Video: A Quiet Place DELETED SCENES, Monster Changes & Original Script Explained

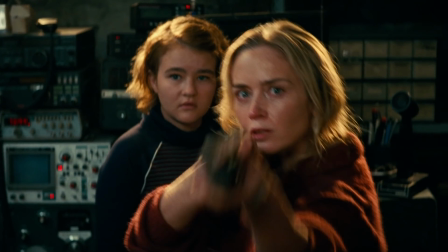[0:00]
Yippee-ki-yay movie lovers, it's Jan here.
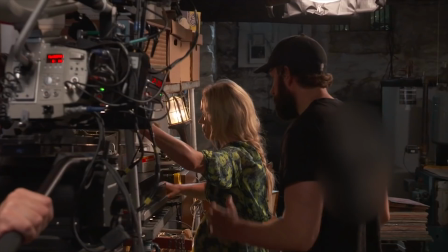[0:03]
In this video I want to talk about A Quiet Place and some intriguing deleted scenes and rejected concepts, plus how the creature design changed over the course of production.
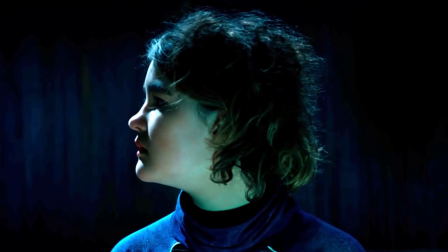[0:11]
If you're finding me for the first time, I do lots of movie deleted scenes and breakdowns, so do subscribe if you enjoy this.
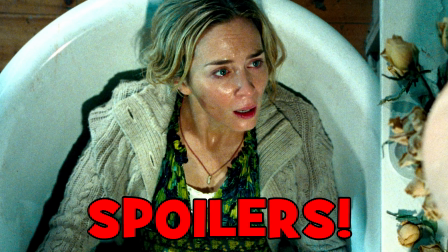[0:18]
Obviously, spoilers ahead for the movie, so take care if you haven't seen it yet.
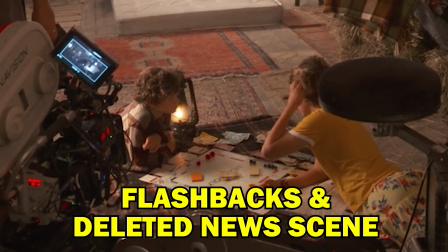[0:23]
The movie's producers have revealed the original script included flashbacks.
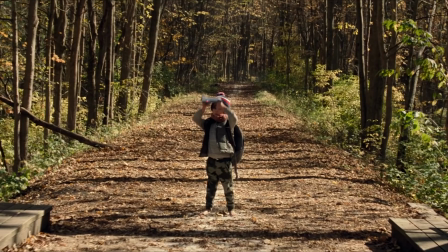[0:27]
In fact, initially the loss of the family's youngest son was going to be handled in a flashback.
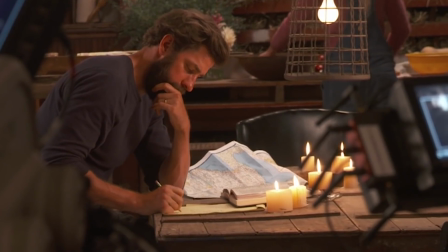[0:32]
However, when director and star John Krasinski did his rewrite of Brian Wood's and Scott Beck's script,
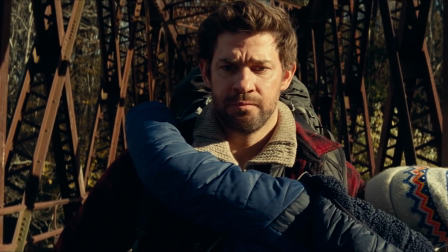[0:38]
he wanted to make that shocking moment feel more urgent, so he cut the flashback, brought the scene into the present,
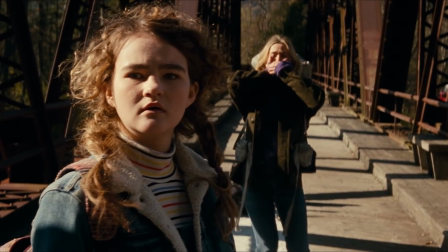[0:45]
and moved it right up to the front of the movie. Losing that flashback and shifting the scene to the start of the film was a great call by Krasinski,
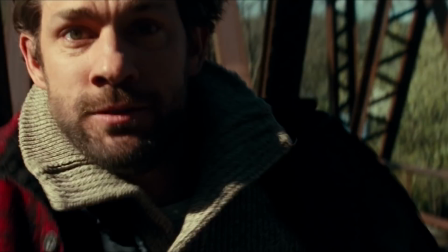[0:53]
as it made the terrifying reality of the family situation totally clear from the get-go.
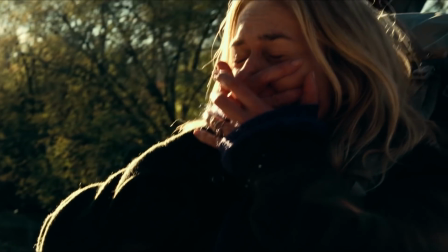[0:58]
Basically, the unthinkable becomes all too imaginable for both the family and the audience.
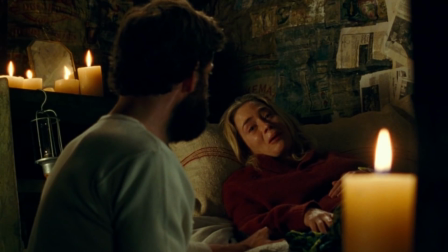[1:04]
Other flashbacks which featured the characters talking were also given the chop by Krasinski.
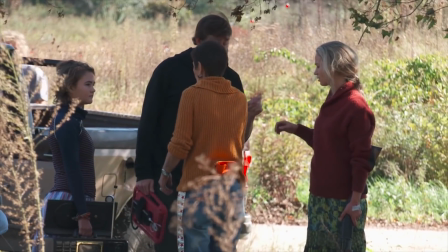[1:09]
Though the producers weren't specific in their Hollywood Reporter interview,
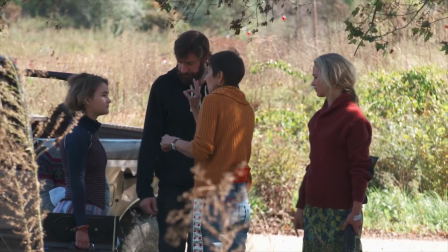[1:12]
I think the deleted dialogue may well have filled in some of the Abbott's backstory as well as background about the invasion of the creatures.
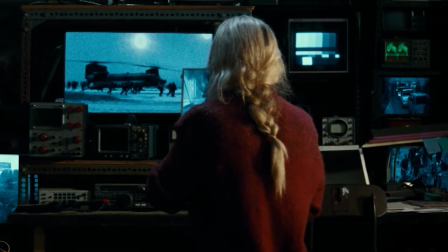[1:19]
Speaking of backstory, in the trailers there was a scene which was deleted from the film,
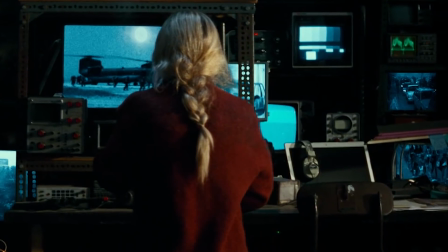[1:23]
which shows Emily Blunt's character Evelyn watching what looks like news footage on various monitors, and there are also voiceovers from different news reports.
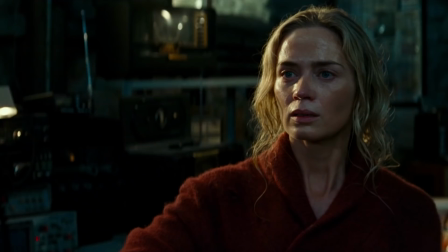[1:33] They're fighting a massive invasion around the world. Total devastation.
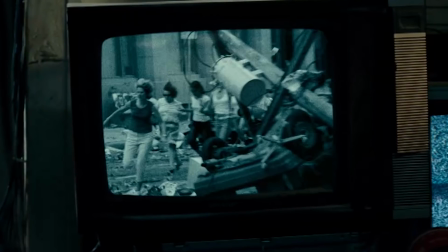[1:39]
This looks like it was probably part of some early exposition about the alien invasion, which ended up being cut from the movie.
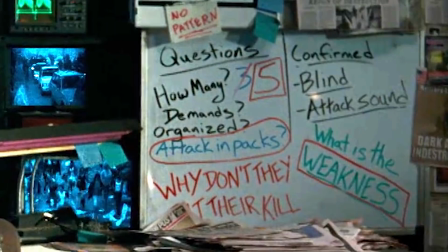[1:46]
What's also interesting in this deleted scene is that this version of the father's whiteboard wasn't actually in the film.
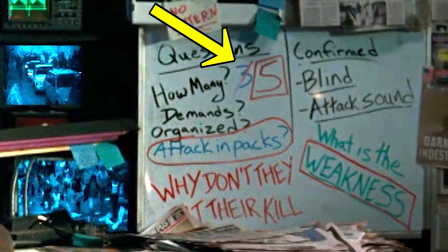[1:53]
According to this board, there were 3 creatures to start and that increased to 5.
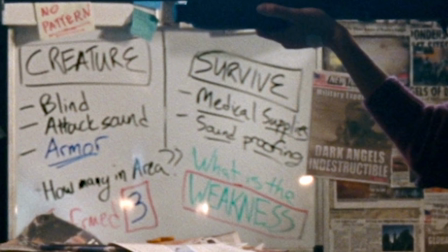[1:57]
But in the final film, the whiteboard clearly shows that there are only 3 confirmed creatures in the area.
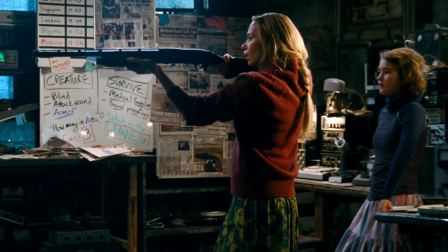[2:03]
And at the end of the movie, Evelyn kills one of those and we see 2 others on the monitors as they approach the house.
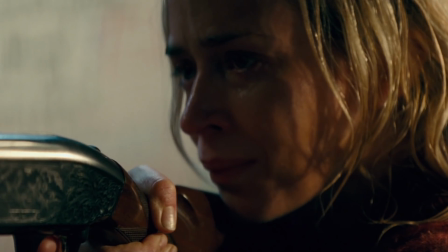[2:10]
I imagine the filmmakers reduced the number of monsters in the area as they wanted to leave the ending more realistically hopeful for the family,
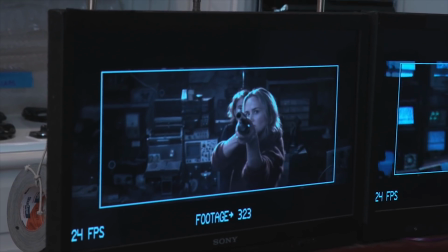[2:17]
and if they'd had 4 creatures left to kill at once, their odds would have been significantly slimmer.
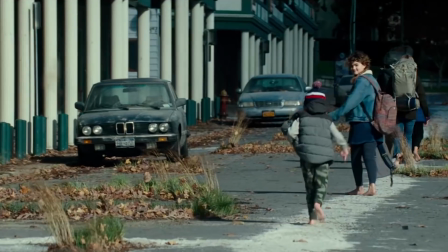[2:22]
While including more background about the Abbotts and the invasion in the film could have been interesting,
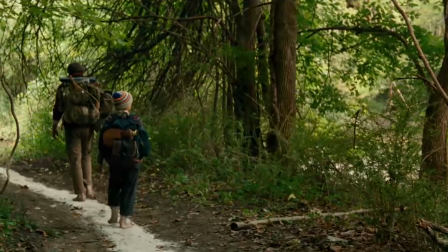[2:27]
personally I liked the way we were dropped into the family's daily life in the middle of this apocalyptic
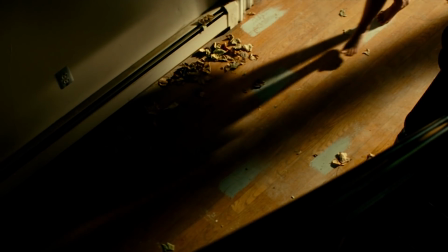[2:32]
situation without getting oodles of expositionary dialogue about the characters or creatures' backgrounds.
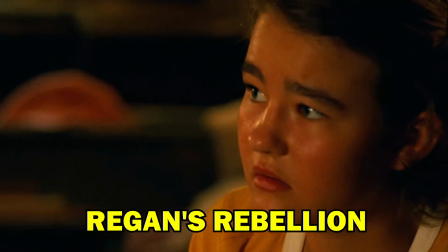[2:38]
While you could never accuse John Krasinski's film of being overly wordy,
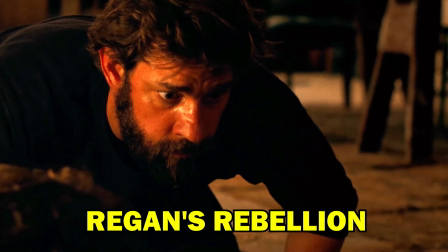[2:43]
the draft screenplay for A Quiet Place only had 3 words of dialogue in it.
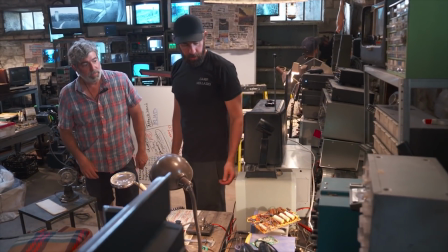[2:47]
In that early script, the characters communicated via gestures and hand motions,
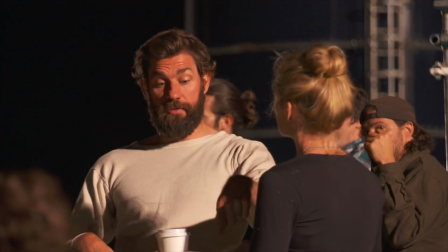[2:52]
but it wasn't until Krasinski came on board to direct, star and rewrite that the idea of using American Sign Language was included in the film,
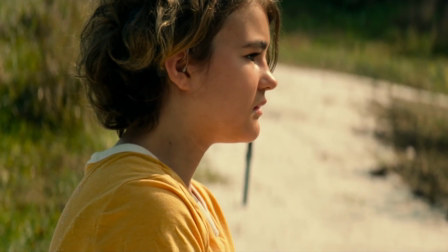[3:00]
along with the cochlear implant being the key to the creature's defeat. These changes made a huge impact on the final movie,
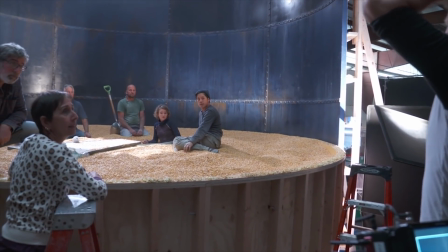[3:07]
especially since Krasinski pushed to cast deaf actress Millicent Simmonds as his on-screen teen daughter Regan.
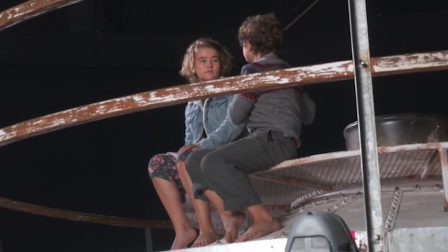[3:14]
Simmonds injected her real-life experience of deafness into the film,
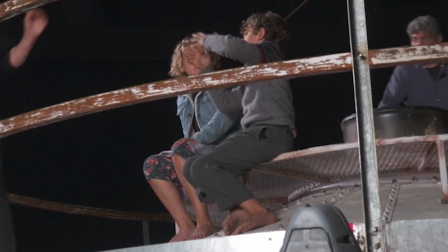[3:17]
teaching the cast sign language on set and advising Krasinski on several key moments for their characters.
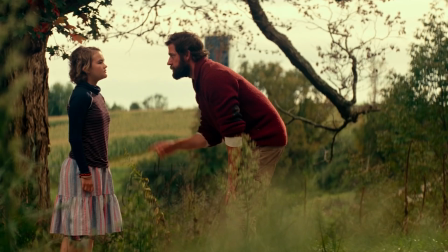[3:23]
For instance,
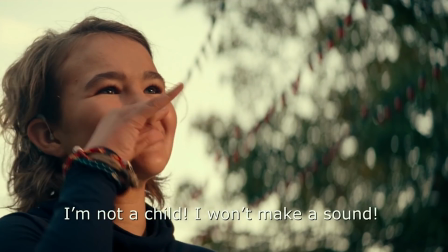[3:24]
she told Metro that the scene where Krasinski's character Lee argues with Regan after he stops her going into the basement was initially going to play out rather differently,
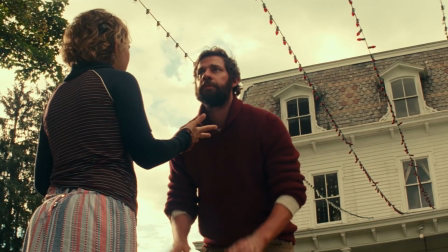[3:32]
with Regan backing down to her father's authority.
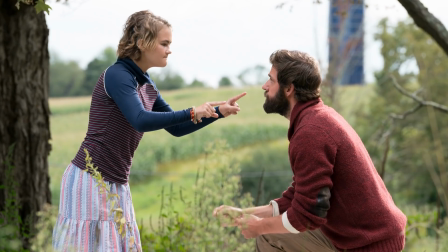[3:35]
However, during filming, Simmonds suggested her character would actually be rebellious in that moment, and Krasinski embraced that idea wholeheartedly.
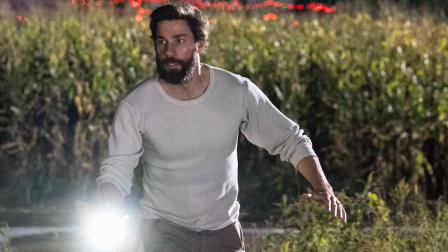[3:44]
Also, originally, before Lee's sacrifice at the end, he was only going to sign "I love you" to his children.
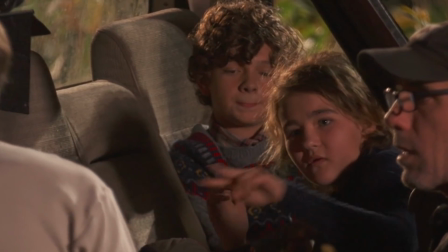[3:49]
However, Simmonds proposed a subtle but very effective change, which was for Lee to also sign "I have always loved you."
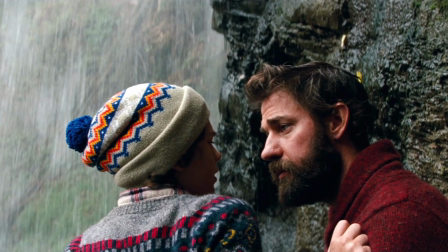[3:56]
As Regan's brother told his father earlier in the film, Regan felt her dad blamed her for the death of her little brother and no longer loved her, though that wasn't the case.